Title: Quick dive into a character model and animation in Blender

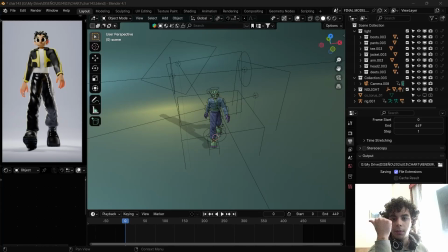Hello. This is Peter, and I was pointing the wrong side. This is me going through the Blender file of my most recent character animation.
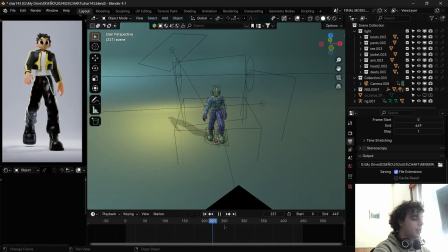Let's get to it, okay? So, this animation you guys can see here. You can find it on my Instagram, you can find it on my art station, you know how it goes.
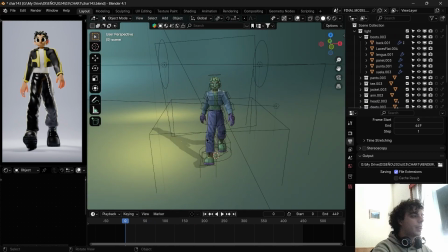Let's go step by step. First of all, the first thing I did were the boots here.
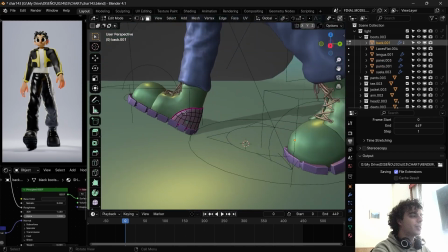This round cube box model subdivided, just like, I don't even know how this was done, but I don't remember at this point.
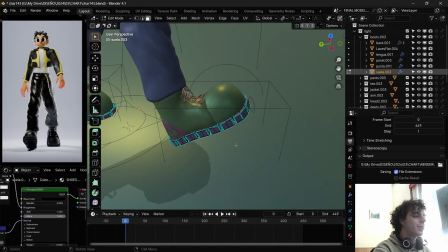Probably just box model, stretched cube with a bunch of insets and with a bunch of inside extrusions, then reflected.
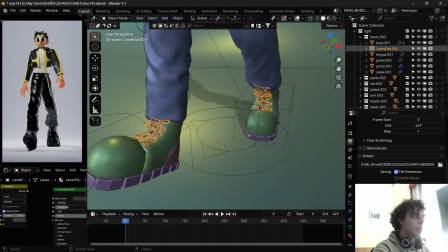And this is actually pretty interesting because these laces were done with an asset.
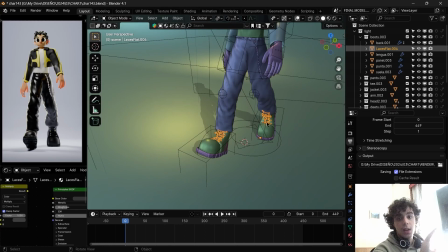These are the only asset in the whole entire project.
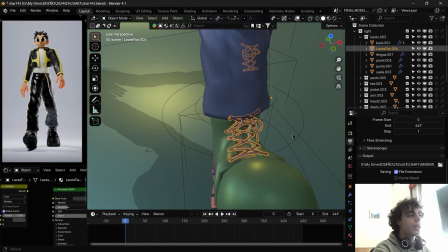This laces. I found just a laces generator online. I think it was Blender Market if I'm not wrong.
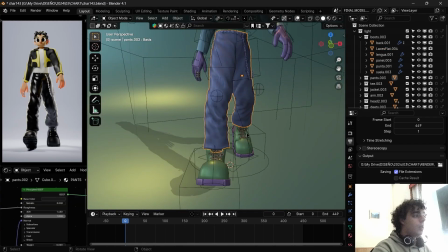So there you go. Those were the laces. And then we keep going on to the pants. The only thing on the pants are the pants.
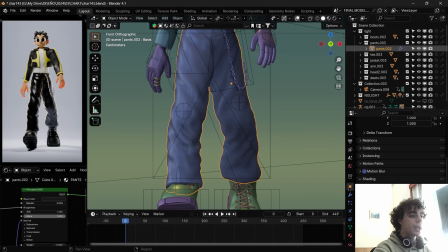I made cubes, I subdivided them. Then after applying a layer of subdivision, I went into sculpt mode, and by grabbing the cloth,
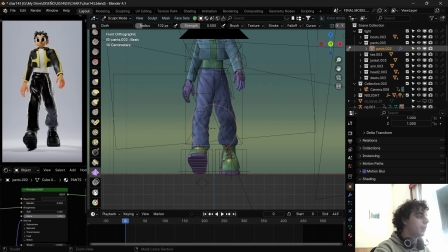I just moved it a little bit down, a little bit up until it finally matched what I wanted.
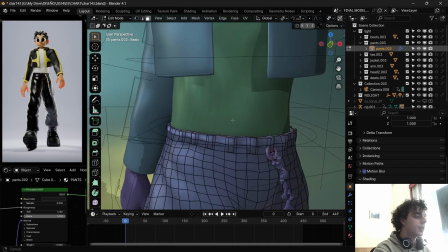It's a very simple model. Then I applied the first layer of subdivision and made sure to get these faces.
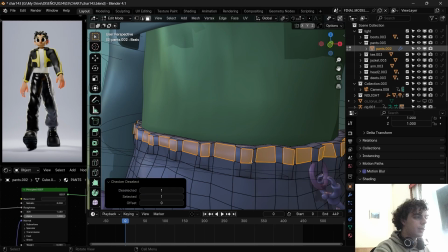I did this and then F3 checker deselect, so like I could only check the ones that I wanted.
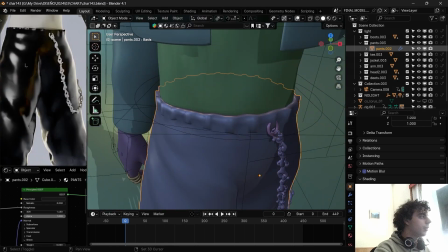And by doing that, I was able to extrude them and move them a little bit. So there's this bumps in the border, which I think looks a little bit extra realistic.
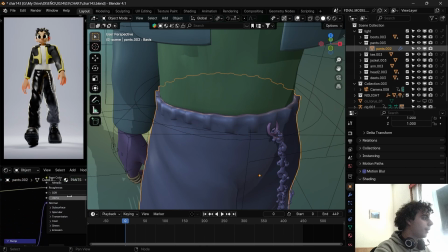Regarding the material, it's just a little normal noise texture in the bottom and a little inconsistency in the roughness, so it looks a little more interesting, a little more realistic.
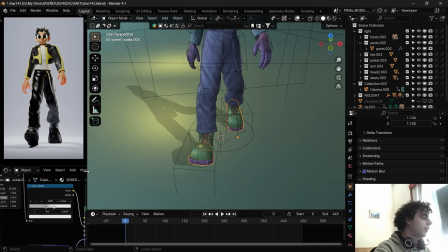It's pretty much the same thing with the boots, especially with the soles in this case. The roughness is a little harder because, you know, you walk on the boots, so it would just make sense.
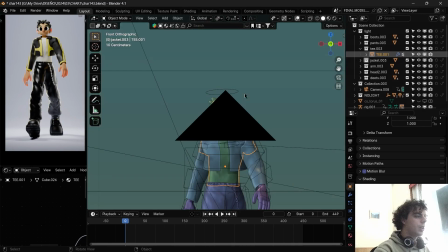Then we go to a t-shirt. The t-shirt in this case is just cube.
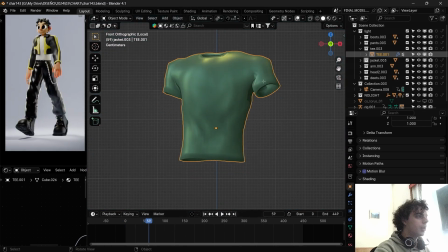Let's focus on it. It's cube, then to the sides, extrusions, application, perfect.
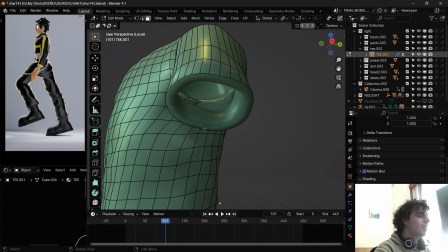You can see that in the rigging, it bends a little weird, but that's okay. It really doesn't matter.
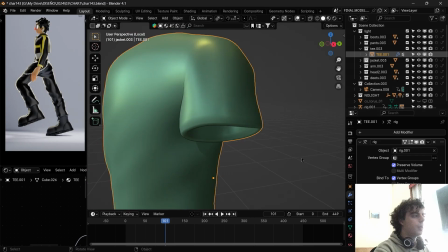It has a subdivision at the end of the modifier thing, so it looks okay. Looks perfect.
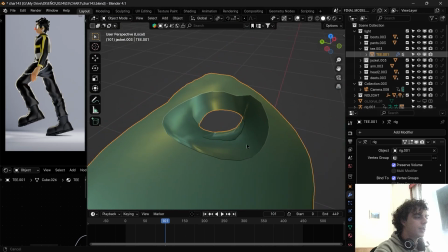Looks good for a 1A. So it has solidify here because it's infinitely thin, but with the solidify it makes a little more sense. Perfect.
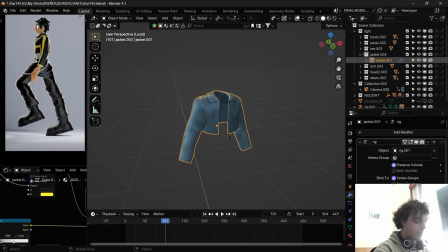Then we go into the jacket, which is a very similar process than with the shirt. In this case, it was, if we go into the rig and we put it in the rest position,
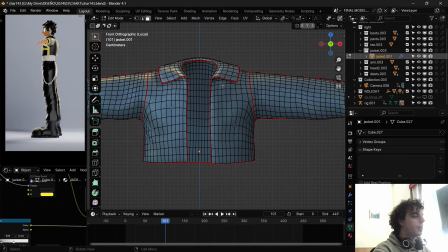it was modeled with a subdivided cube, subdivided, then we separate here and just extrusion.
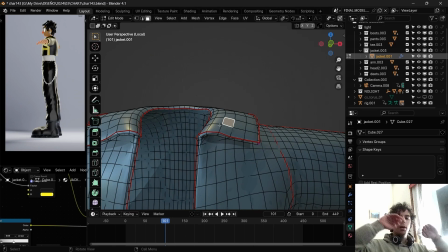The same thing with the collar. It's just the top part of the cube moved to the outsides and extruded.
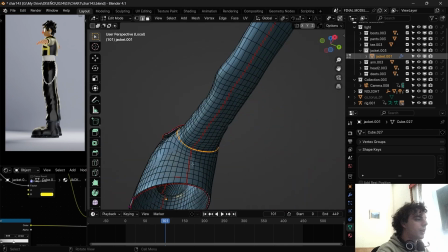These seams, I tried to simulate what real seams on an actual jacket like this would look like.
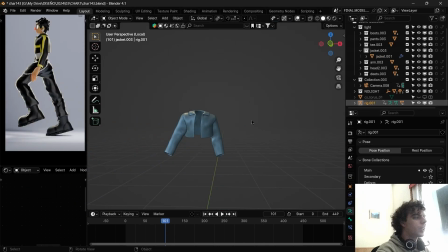It was a little hard. It actually made it more complicated for when I wanted to do the texture, but that's okay because the texture here is actually hand painted.
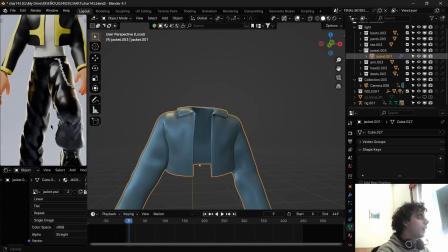It's a .psd file, so I just painted it on the unwrapping.
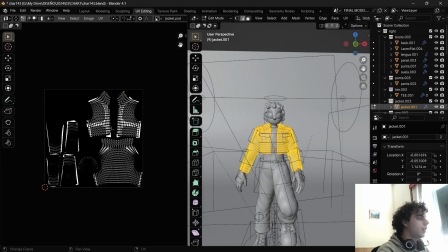As you can see, the unwrapping is here, and this is the texture. It's nothing too complicated here.
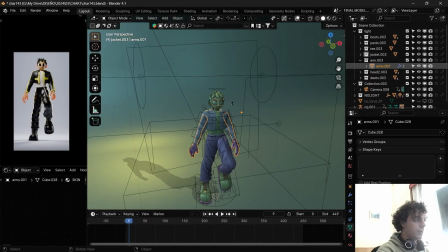Then we go on to the arms. In this case, the arms, I only needed the last part of the arms.
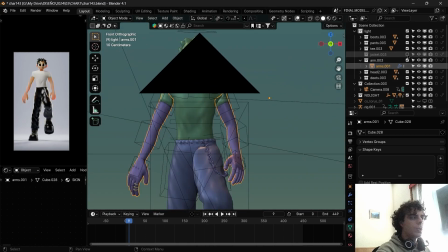They are actually a little too long because I was debating if I should include the jacket or not,
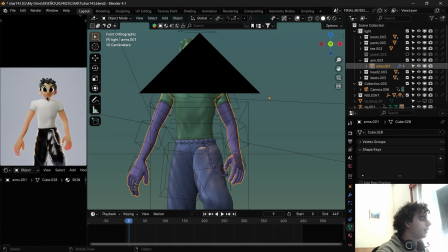but once I chose in this face style, for the face, I realized that the jacket actually looked really good,
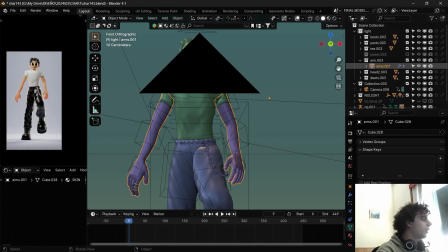so I decided on going for the jacket. But I could have actually gone with the shirt and like put a graphic on it or something and it would have been
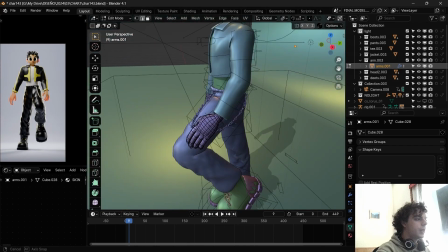fine. So those are the arms. Very simple, the same process.
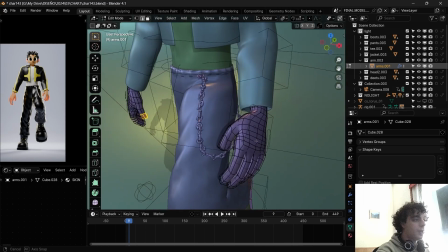It's actually pretty much always the same process of grabbing a cube, subdividing it, insetting, extruding, and that's how we got our arms.
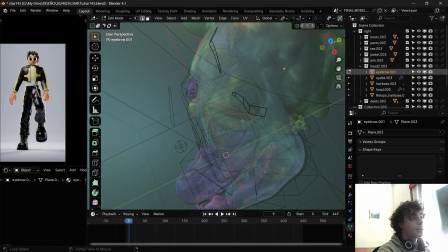Head, eyebrows, let's see. Wow, planes that are projected onto the face through a shrink wrap solidify subdivision.
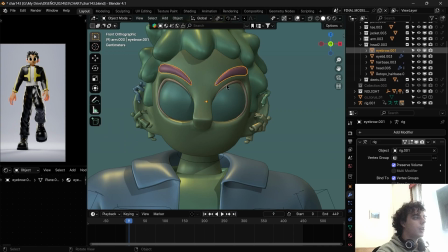Super simple. If we hide the camera first of all, if you go here, edit mode, you see it's just a plane, nothing elevated.
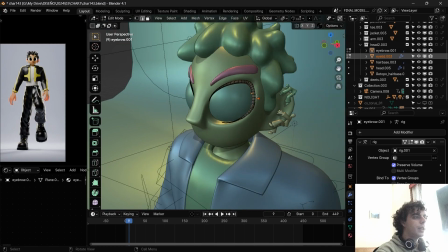Eyelid, the eyelid in this case was originally a curve.
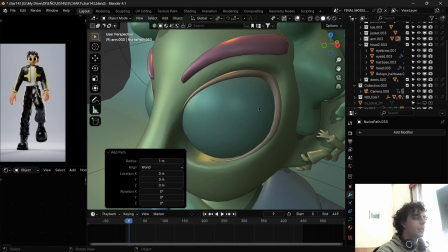I did Shift A, curve, path, and I went to edit mode, deleted the path,
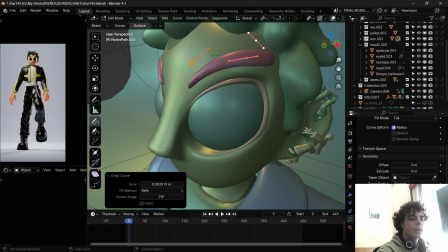and then just drew on the surface, and then just went here, gave it some beveling, and grabbed the points I wanted to make smaller,
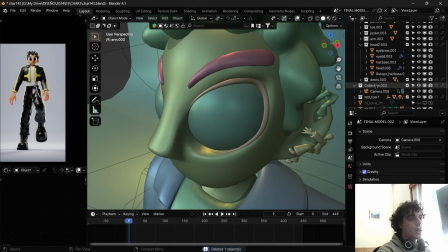and used Alt S to make them small. So yeah, that's how that part was done. The eyelids just made around and duplicated it.